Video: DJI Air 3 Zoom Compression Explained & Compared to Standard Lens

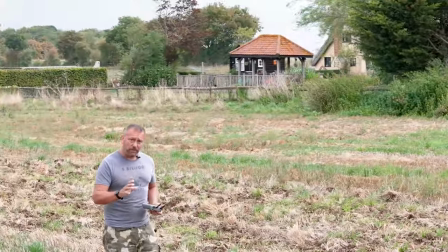[0:01]
The DJI Air 3 and the Mavic 3 have got additional cameras that give you the equivalent of an optical zoom lens.
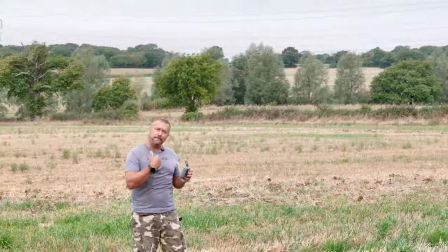[0:07]
That means you can get dynamic different shots that bring the background and the foreground together, making use of a feature called zoom compression.
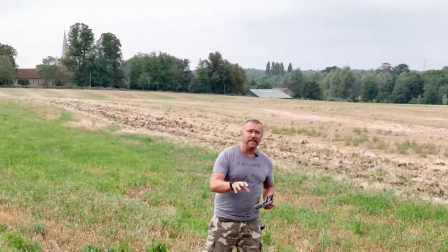[0:15]
So, very quick video today on what it is and how to set up that type of shot to get the very best out of these additional lenses.
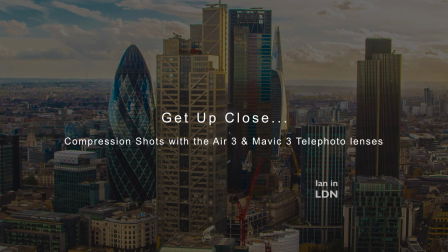Hello, I'm Ian and I play with drones. Yes, quick video today on how to get the very best out of the secondary telephoto camera that you get with the Air 3 and the Mavic 3.
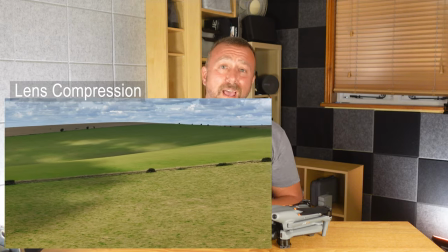[0:39]
You might have heard a bit about compression and bringing the background into play, but I was wondering, you know, what does it actually mean and why would you actually do it? Well, lens compression is a photographic term that describes the apparent change in perspective you get when using a telephoto or zoom lens.
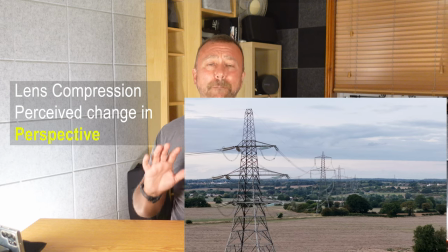[0:57]
It's got the effect of seeming to bring the background much closer to the subject in the foreground and you can get some really really cool shots if you've got something in the background that you want to bring more into the main picture.
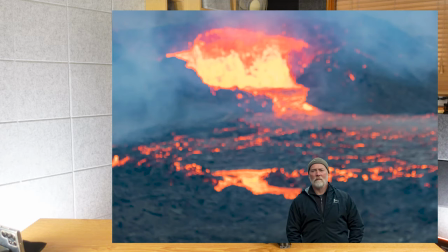[1:09]
Take this picture I shot up at the Icelandic volcano last year. Now suddenly that lava looks very very close to the subject and the other week
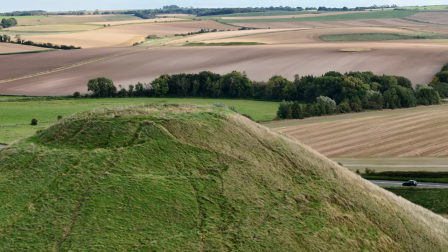[1:18]
down in Wiltshire filming around Silbury Hill largest man-made hill in Europe.
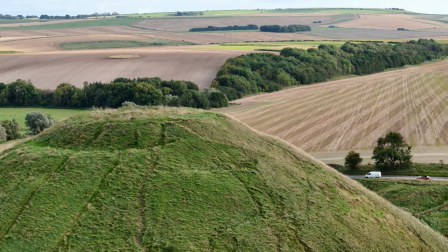[1:22]
I was having great fun using the three times zoom lens there whilst flying around the hill.
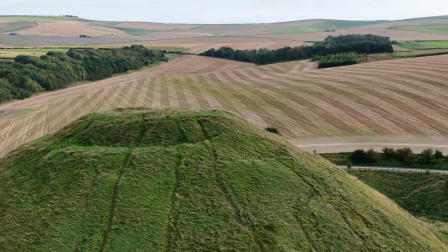[1:27]
You can see how using that three times lens it brings both the subject and the background closer so you get this real
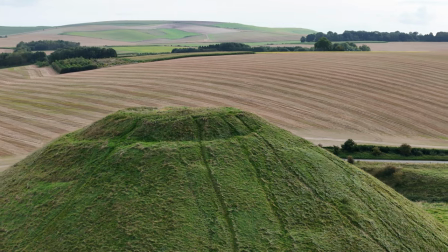[1:35]
sense of dynamic perspective movement with the fields in the background becoming just as important as the main subject itself. So that's what it's all about but how do you set up this type of shot? Take that volcano shot.
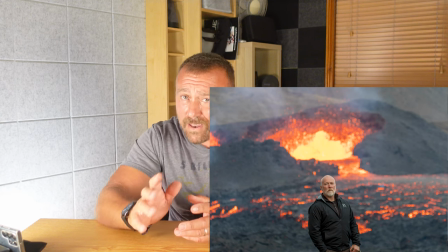[1:49]
I was up there using a DSLR camera on a tripod. Now that lava was over 600 meters away, but to make it look close,
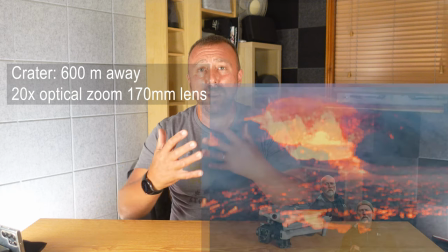[1:57]
I used a super telephoto lens to bring the entire picture, both the subject and the background, much closer.
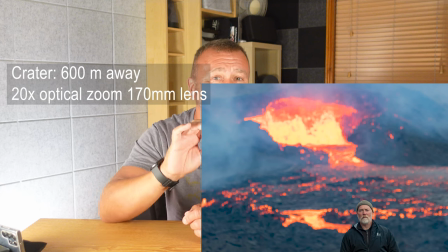[2:04]
And that is the key thing here.
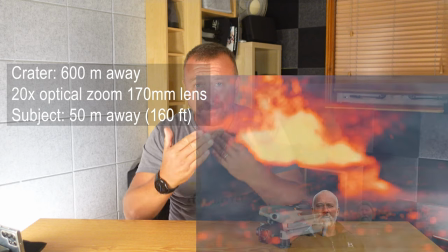[2:06]
If you're using a telephoto lens, be it on a camera or on the drone, to bring things forward, then you might well need to place the subject further away from you.
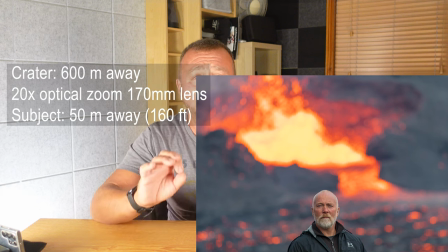[2:14]
In this particular case on the Volcano, the subject was over 50 meters away from the camera.
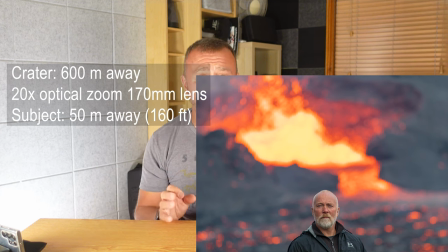[2:21]
But because the Telephoto's lens was so strong, it brings him to the foreground,
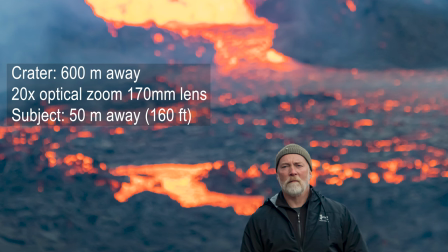[2:26]
way in, also bringing the lava way in as well, making it look like he was just standing just literally a few meters in front of the lava.
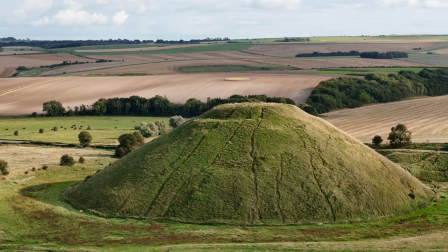[2:34]
Same principle with the Silbury Hill shot. Here is that same shot taken with the standard one-times lens camera on the Air 3.
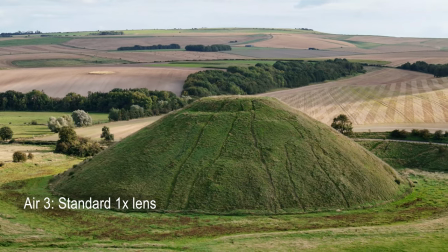[2:43]
You can see the hill, of course. You can see the road running right by it. The field's in the background, way, way in the background.
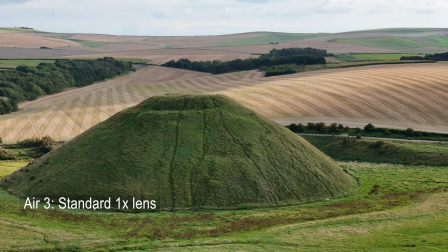[2:49]
But really, you know, to me, not much of a clip at all, really.
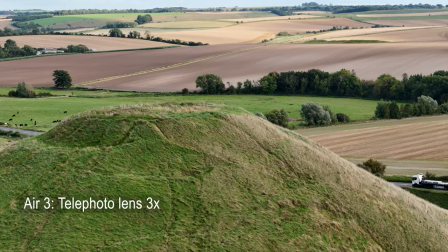[2:53]
Then, staying in the same position, flicking over to the three-times telephoto lens, suddenly I'm able to get the type of shot I was actually after.
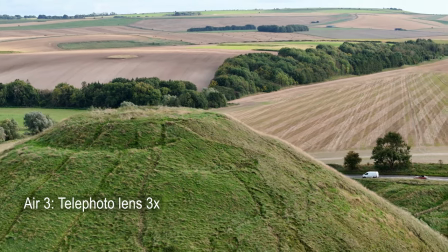[3:00]
Just the summit of the hill and the rolling field swinging around close up in the background whilst I flew around the hill.
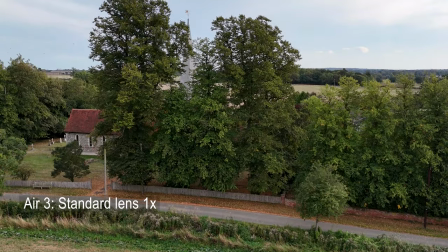[3:08]
Another clip, rising up above this church using the standard lens.
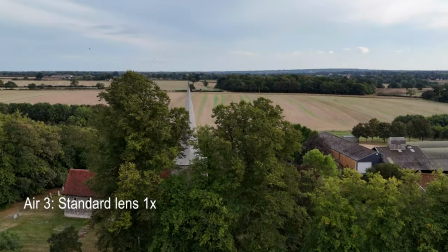[3:11]
Of course, you see the spire and you see the background coming into shot over the trees, but the background just looks like, I don't know, a very static background as the drone rises up.
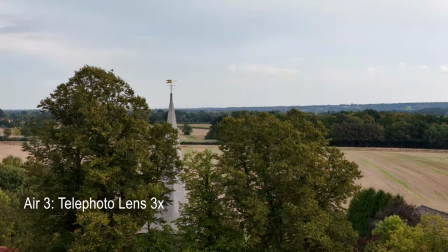[3:21]
Take a look at the same shot again using the three times lens.
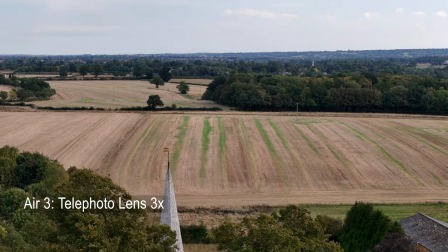[3:25]
This time, as I rise up, you see the background has also been brought much closer and there is a real sense of dynamic movement.
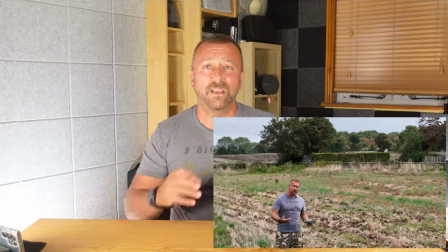[3:32]
And even this video's opening shot, I use the three times telephoto lens,
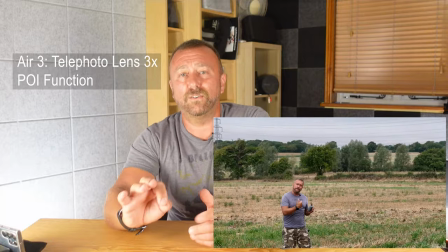[3:37]
obviously moving the drone much further away from me so that when I switched onto the three times lens I was appearing about the right size in the picture.
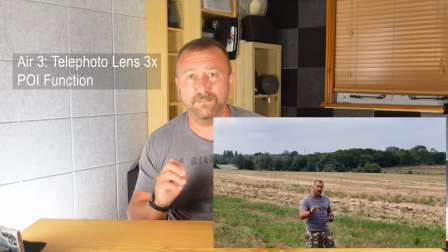[3:44]
I just set myself as the focal point and then flipped off a point of interest active
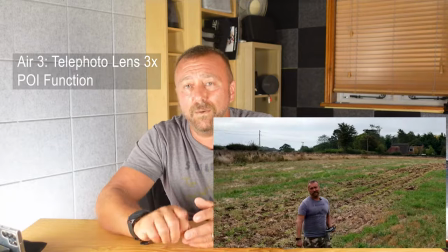[3:49]
track shot letting the air circle around me whilst I talked into a microphone. Of course it's not always about having a subject though is it? Sometimes you just want to convey a sense of depth and movement that makes the viewer look all over the picture.
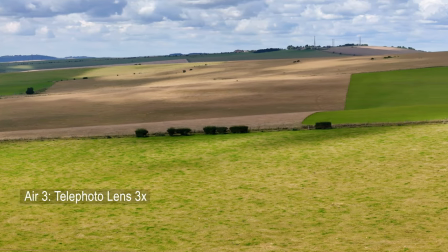[4:02]
This little clip I shot on the South Downs a couple of weeks ago near Brighton.